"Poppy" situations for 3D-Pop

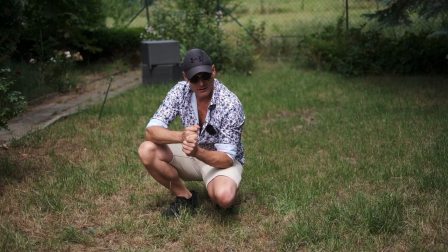I'm here today on my small meadow between, or in between even, hedgehog, badger,
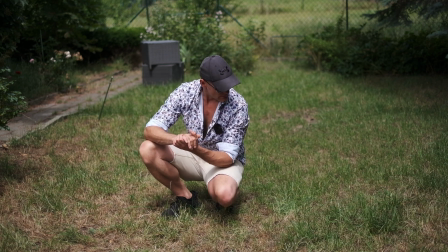raccoon and maybe some bird duty,
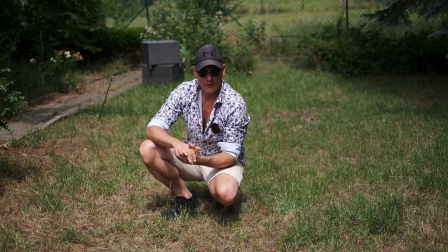to give you some examples of poppy situations for lenses.
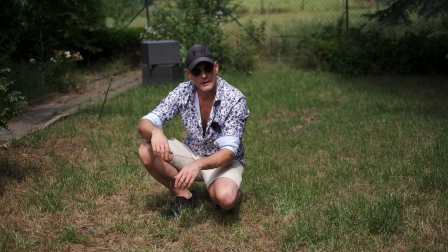Right now we are on the Fuji X-T3 with the 35mm f1.4R.
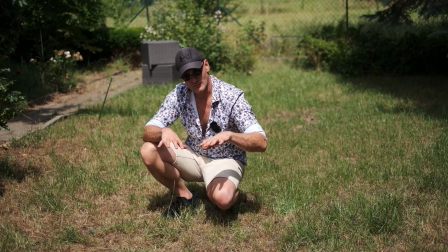This could be a poppy situation because you got a foreground, a background, you got grass is always good, and you got a specific camera angle.
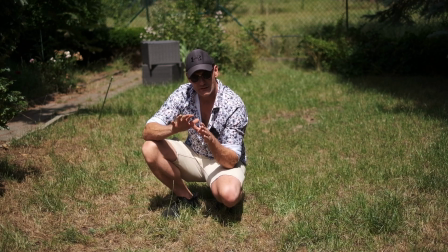So in this angle there should be pop visible. There are other situations where even the poppiest lenses will not give you any 3D pop. But this is kind of a poppy situation, and we will change perspective now. This is another potential poppy situation, right?
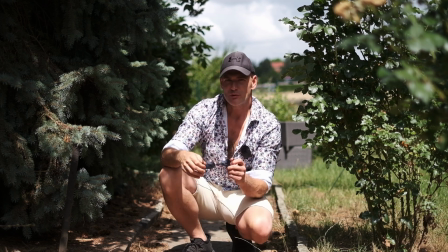You've got something in the foreground, something in the background, and some lines. It would be even more visible if I would be far off the camera.
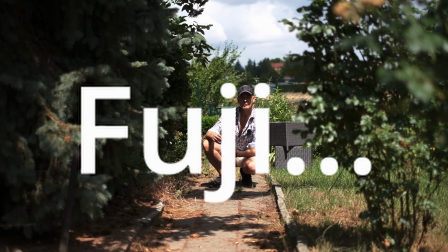We will do this now. If the autofocus of the mighty Sony X-T3 got me, then we should see something.
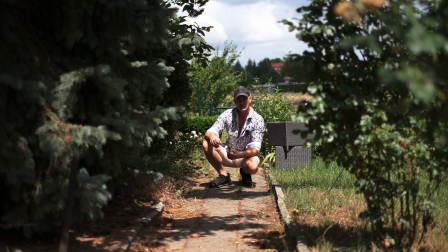This should be a poppy situation for the poppy lens. Poppy situations will even give you some, well, maybe the impression of 3D pop, even with flatter lenses.
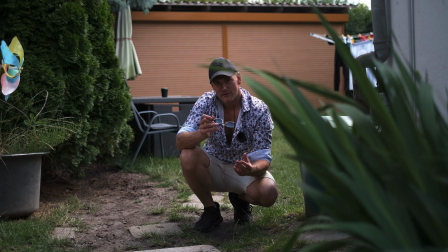This could as well be another poppy situation, right? If the camera has me and not the leaves that are hanging into the frame. Here you got something in the foreground which distracts your eye and gives the impression and illusion of depth.
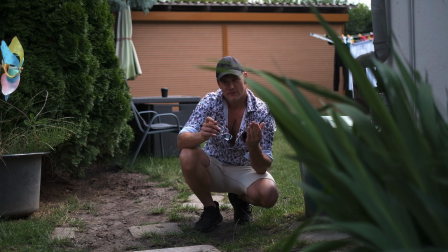Because, as I already mentioned, there is no such thing as three-dimensional pictures or seeing. You cannot see three-dimensional, only two-dimensional, but your brain perceives it as depth because it suggests, you know.
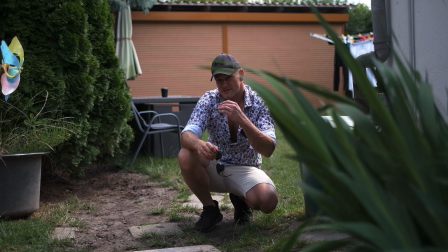If there is something in the foreground, then this suggests that I'm behind this leaf, for example. And I am. The only difference now is that the lens and the sensor
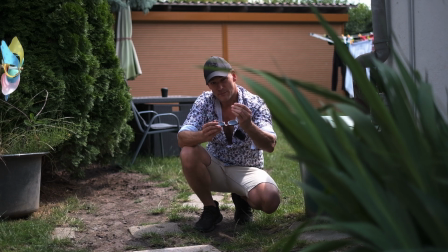can render tonality and dimensionality by getting the micro contrast,
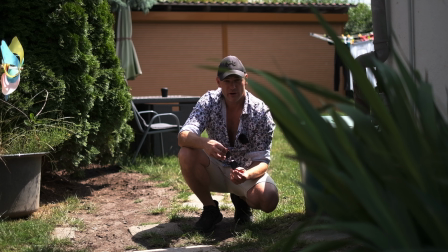and this will help our eye, our brain, to interpret this as depth.
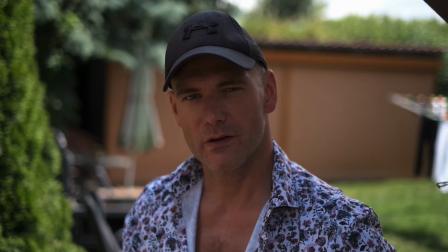This right now is not ideal. It is still the same lens, but look, when I take a few steps back.
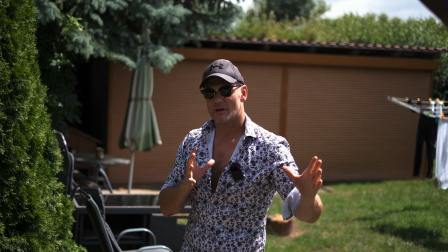So, now it is more ideal, and now you can see the effect.
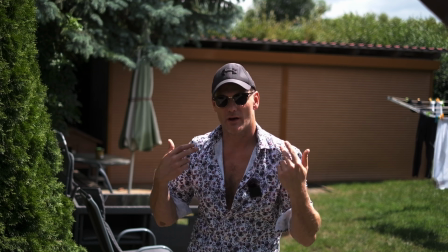If I come closer,
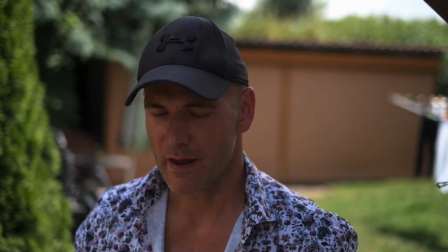then the effect is gone. So it has nothing to do with the bokeh. So these were some poppy situations where I think you could see the 3D pop and how your brain perceives it as some situation where you got depth, right? The lens helps, the sensor helps. But most importantly, even though you got a good poppy lens and a sensor that will not hinder the dispersion, but in the end, if you try to film a wall with 3D pop, it will not happen. So you need a good amount of structure in your shot, and then you can, well, exaggerate this effect. I hope this was the right word. See you in the next one.